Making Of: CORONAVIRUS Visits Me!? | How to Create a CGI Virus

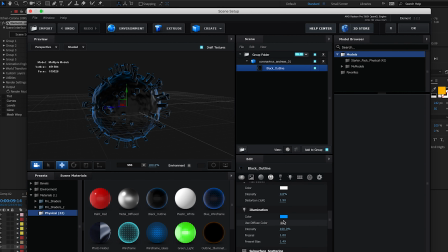So if I go into the material here, and I can go to the illumination and change the color to something like pink or whatever.
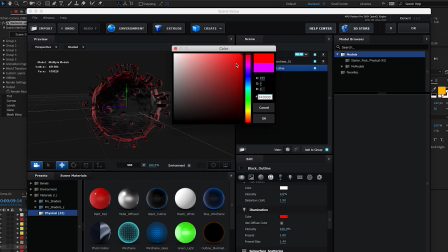Let's do it like, let's make a red one in this case, which kind of looks more like evil.
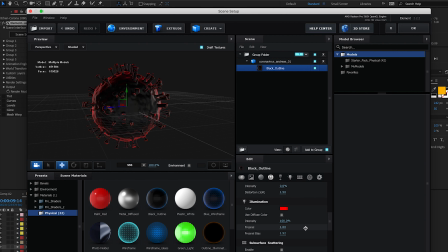And I would change the Fresnel bias to get like more of a shape I wanted, or change the base color,
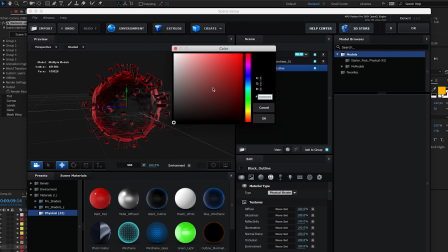and basically like play around with the settings until you have something you like.
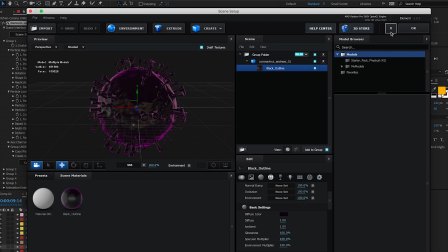So this was the final look I thought would work for me, and I kept it like this.
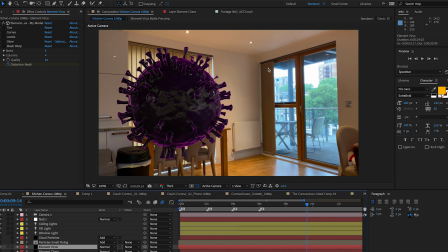So after we put this in our scene, I wanna do some color correction to make it blend a bit nicer in the background I have. So I added some tint, some curves to play with the colors. Here the RGB channels, some of the levels.
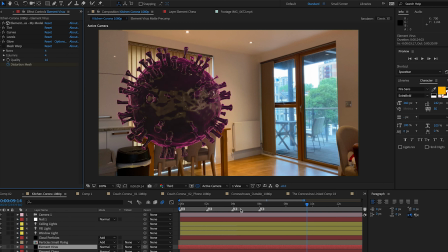I added a small glow, not much, but it's subtle, and this was the look I was happy with. But as you can see, there were no lights in the scene, so I wanted to make some lights to simulate the lighting I had in the room, which is always a big part if you're doing 3D work. Because I don't really know how a virus would be lit in real life,
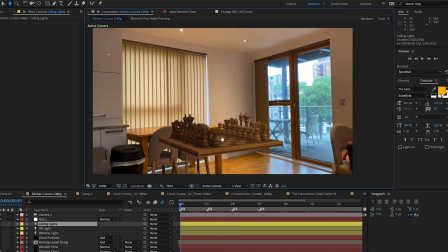I used a chessboard to try and match this 3D chessboard to the lighting I have in the scene.
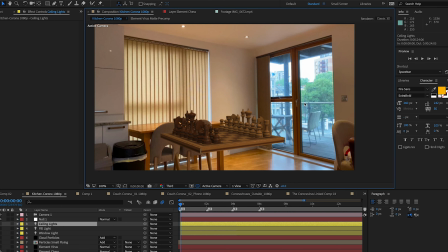So in the scene, I know, because it's my house, and also I can see it from the footage, that I have some lighting right here coming from the ceiling,
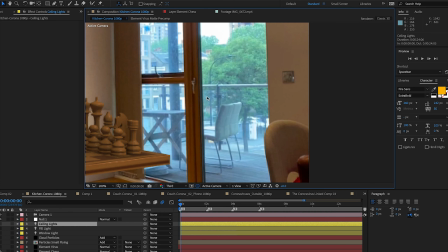and I have some lighting, which would be the strongest lighting in the scene, coming from outside.
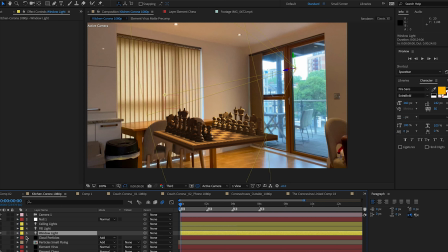I also have some light coming this direction, which is more like a fill light. So I started by making the window light, which is a light I placed around here.
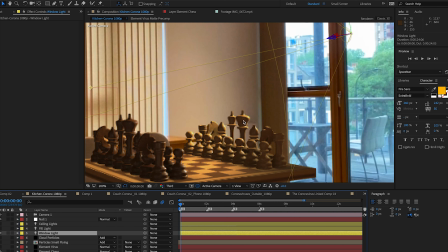You can see this light casting on the chessboard from this side. You can see the little highlights. I added the ceiling lights, which casts a light from the top,
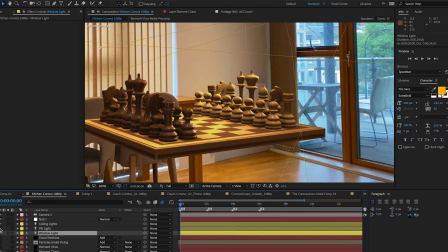and then I added the fill light, which brings a bit of a fill on the side to make the image look a bit nicer.
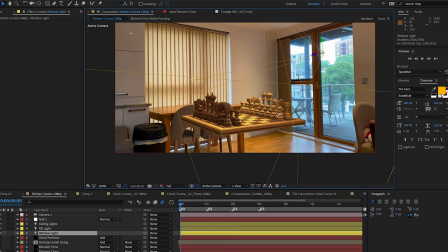And this does look like it blends with the background.
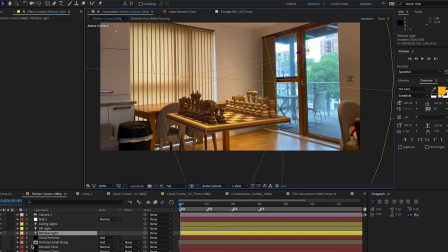It's a bit brighter than I would do it, mostly because after I changed to the coronavirus model, I had to put some more lighting to make it look a bit nicer.
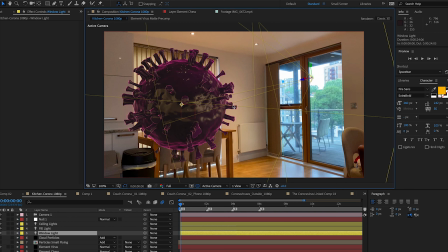So you start with a basic draft of the lighting and then you change it to match your actual model in this case.
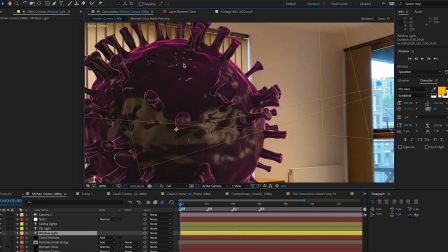You can see now we have some like really nice spotlight here from a ceiling light.
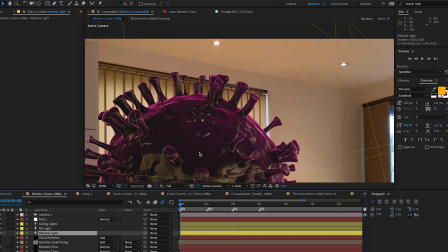If I turn it off and on, you can see the difference. Or like the light from the side coming from the window light.
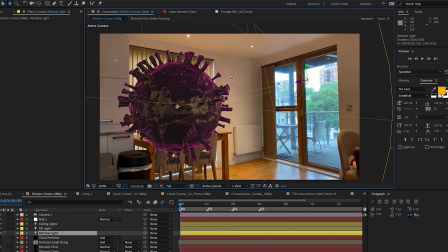And of course, I didn't want just the coronavirus to be in the scene. You want to blend in some more elements to make it look nicer. So what I did is I made some particles. For example, these small particles that fly around.
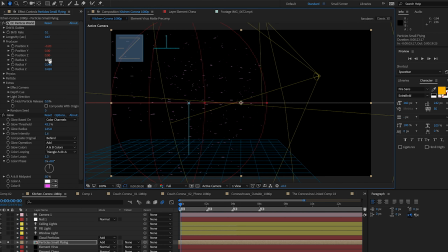I'll just solve the layer for you. So I used CC Particle World to make the particles, and I made them slightly bigger than the coronavirus. And I played with the birth rate, the shape, the size, how fast they move, stuff like that to make them look like floating particles.
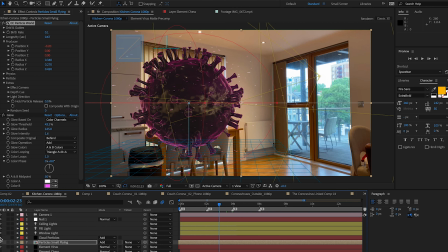And then I duplicated this element because I wanted more like a puffy smoke feeling on top of the coronavirus.
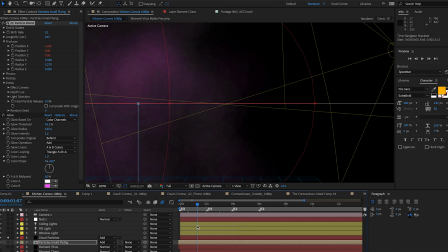So it's like similar elements. I changed the size, the opacity to make it look a bit more like smoky.
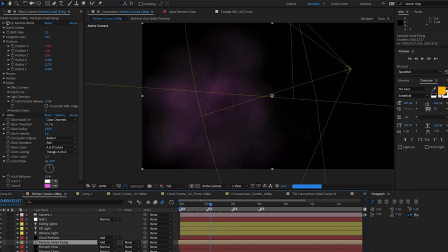And I put this on top of the small particles that were flying, and we had our final image, which is the coronavirus here with the small particles and the cloud particles on top.
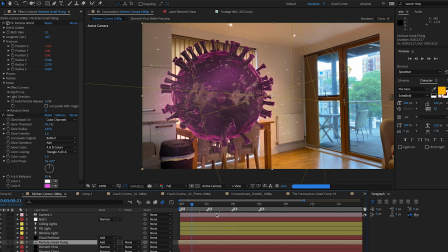Everything combined gives it a nicer effect. Last thing was the animation.
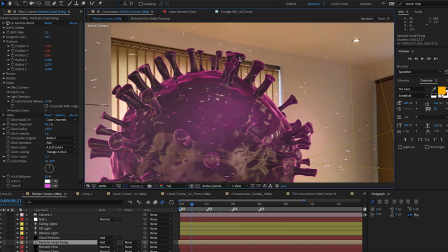I knew I didn't want to make something very complex, like having these little tentacles slightly move, because I would make it more difficult to animate.
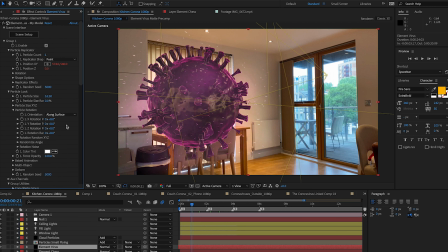What I decided to do was to add some rotation. So I wanted the virus to rotate quite slowly over the progression of the scene.
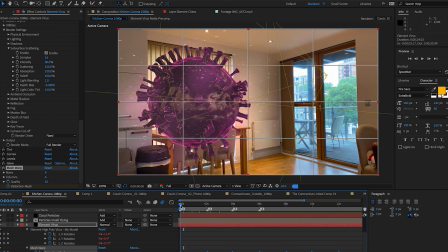And I also put a mesh warp, and I basically distorted the image every 2 seconds to make it seem like the virus was breathing or something.
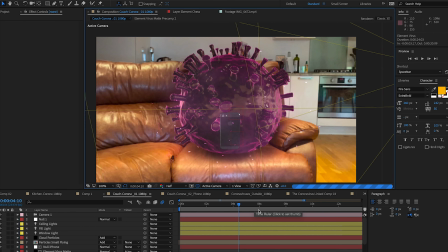So this was a bit subtle, but I think it helped the effect. So on the couch scene, we have the coronavirus typing on an iPhone. I don't know what it's doing. Maybe it's on Tinder. Maybe it's talking with other coronaviruses. First thing, the way I did this is, if I hide the phone, I made a matte mask over here,
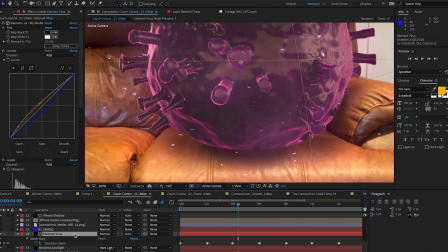over the couch, so that I could sell the effect that the coronavirus was sitting on the couch,
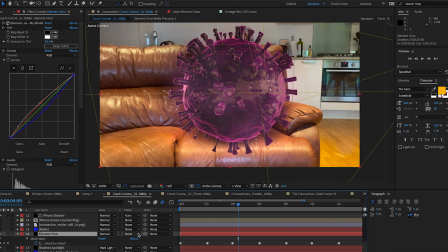because it was like this and it doesn't really look like it's sitting there. So I added the mask, feathered it a bit to make it look like it's sitting. And the other thing I added to sell the effect a bit more is I added the shadows right underneath the coronavirus.
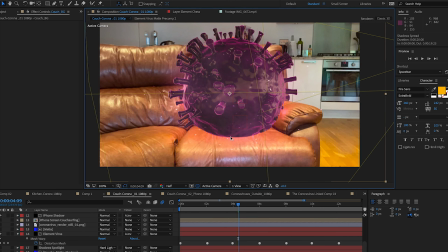So you see, if you don't put any shadows, it just looks like the object is there. But if you add a bit of shadow, which is just like a black solid, it just helps sell that like there's like something casting a shadow on the couch.
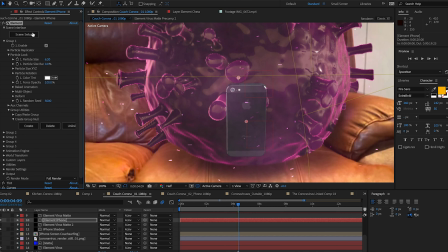And then I introduced the iPhone, which again was a 3D model. I found this one on Video Copilot.
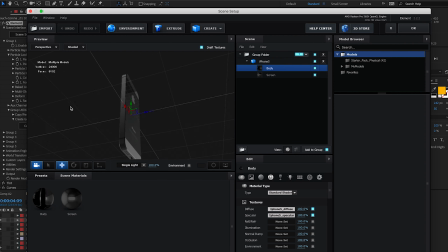I didn't actually model this from scratch. It's just like an iPhone 4, I think. Let me see. No, it doesn't say. Okay, it's an iPhone, and it came with like a default home screen of the iPhone.
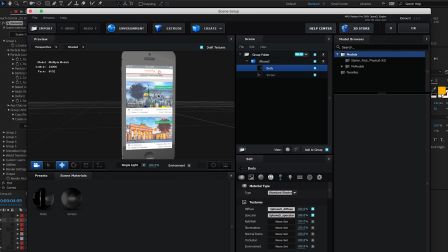So what I did is I created a custom couch surfing app with these profiles here. So I made this in Photoshop.
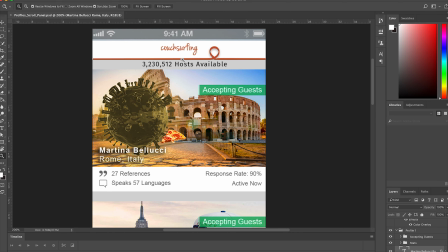Everything was from scratch except the couch surfing logo. I put like the viruses in like different places.
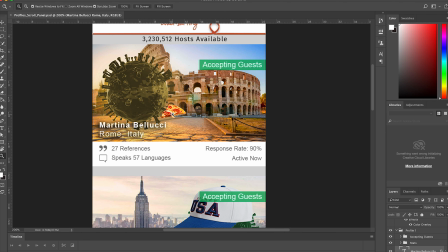Like this is Martina Bellucci in Italy, in Rome, holding a slice of pizza, because that's not stereotypical at all.
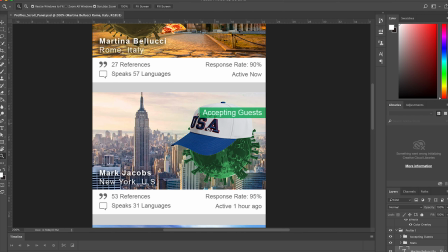This guy in New York, Marc Jacobs, having like a USA hat.
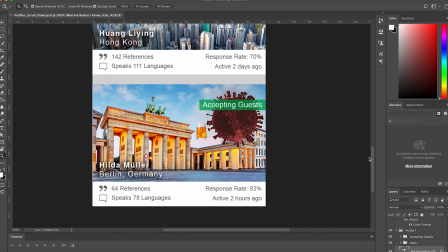This guy Huang Ling in Hong Kong holding a pot of noodles, and this woman Hilda Muller or something in Berlin holding a nice pint of beer.
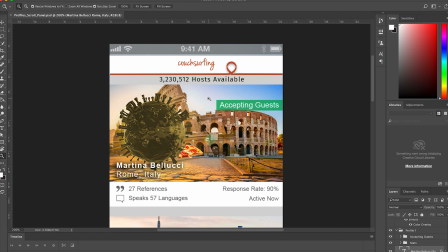I made the UI and everything to look a bit like the couchsurfing app I googled. Disclaimer, I've never used couchsurfing myself, but I know it's a thing, so I thought it was a funny thing to add to the script. And then I brought this into a composition in After Effects, and I did some animation where it's supposed to like slide down, and I replaced the texture that comes from the iPhone screen with that clip.
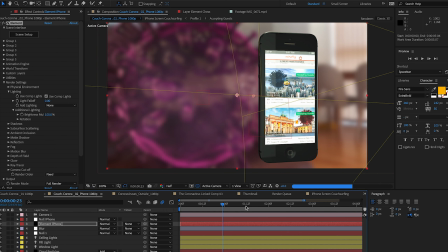So now when we have the shot with the iPhone that's animated with the couchsurfing screen,
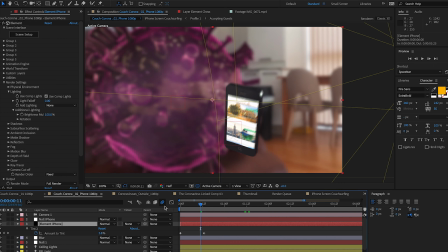it's that video playing behind it, which is a really nice touch. And also I did some animation here,
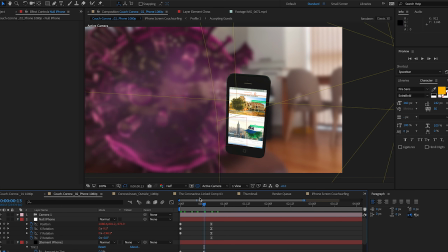like some simple keyframes to like rotate the iPhone coming from the coronavirus to the screen right here.
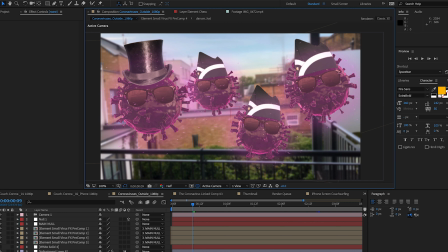And the last thing was the ending, because here we have these 4 coronaviruses. If you don't know the meme, this is based on Ghana's pallbearers, which is these guys over here.
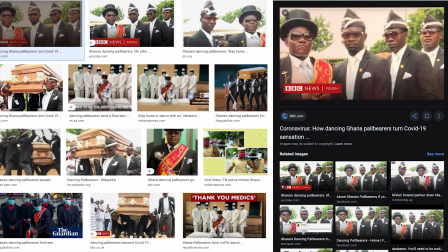It's like a very popular meme nowadays. And what I basically did is I took each of these coronaviruses, I added some glasses right here,
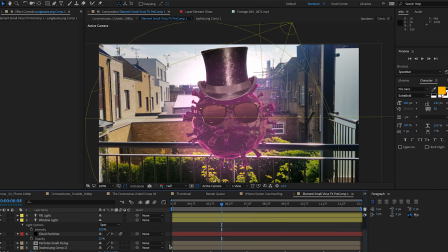I put a nice hat on to make it look like one of those 4 guys, and I made 4 duplicates.
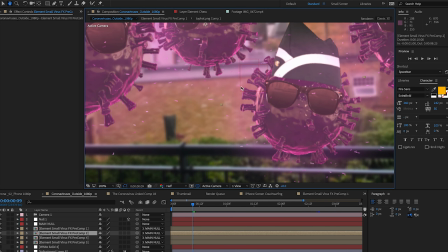I changed the hats and the sunglasses a bit. I randomly rotated them so they don't look exactly the same, and I did some random scaling,
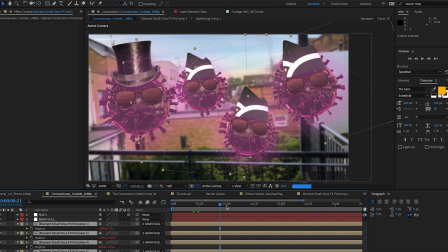like this is a bit on the back, this is a bit on the front, and I added some random movement to make them like float in midair.
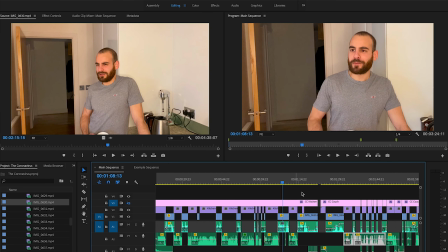And after you do all the VFX, you basically replace your clean plates with the VFX, and you have your sequence with the VFX shots in place. So that was it. I hope this gave you a good idea of the pipeline of what you usually do to make a video like this. Of course, the effects could have been much better and much more elaborate, but for the time I had, this is what I decided to go with. So let me know in the comments below, do you have any questions I haven't covered? Do you have any suggestions? Do you want to learn something more about this? And of course, subscribe to this channel and hit the notification bell up above to be notified when I make a new video. I will see you guys next time. Take care.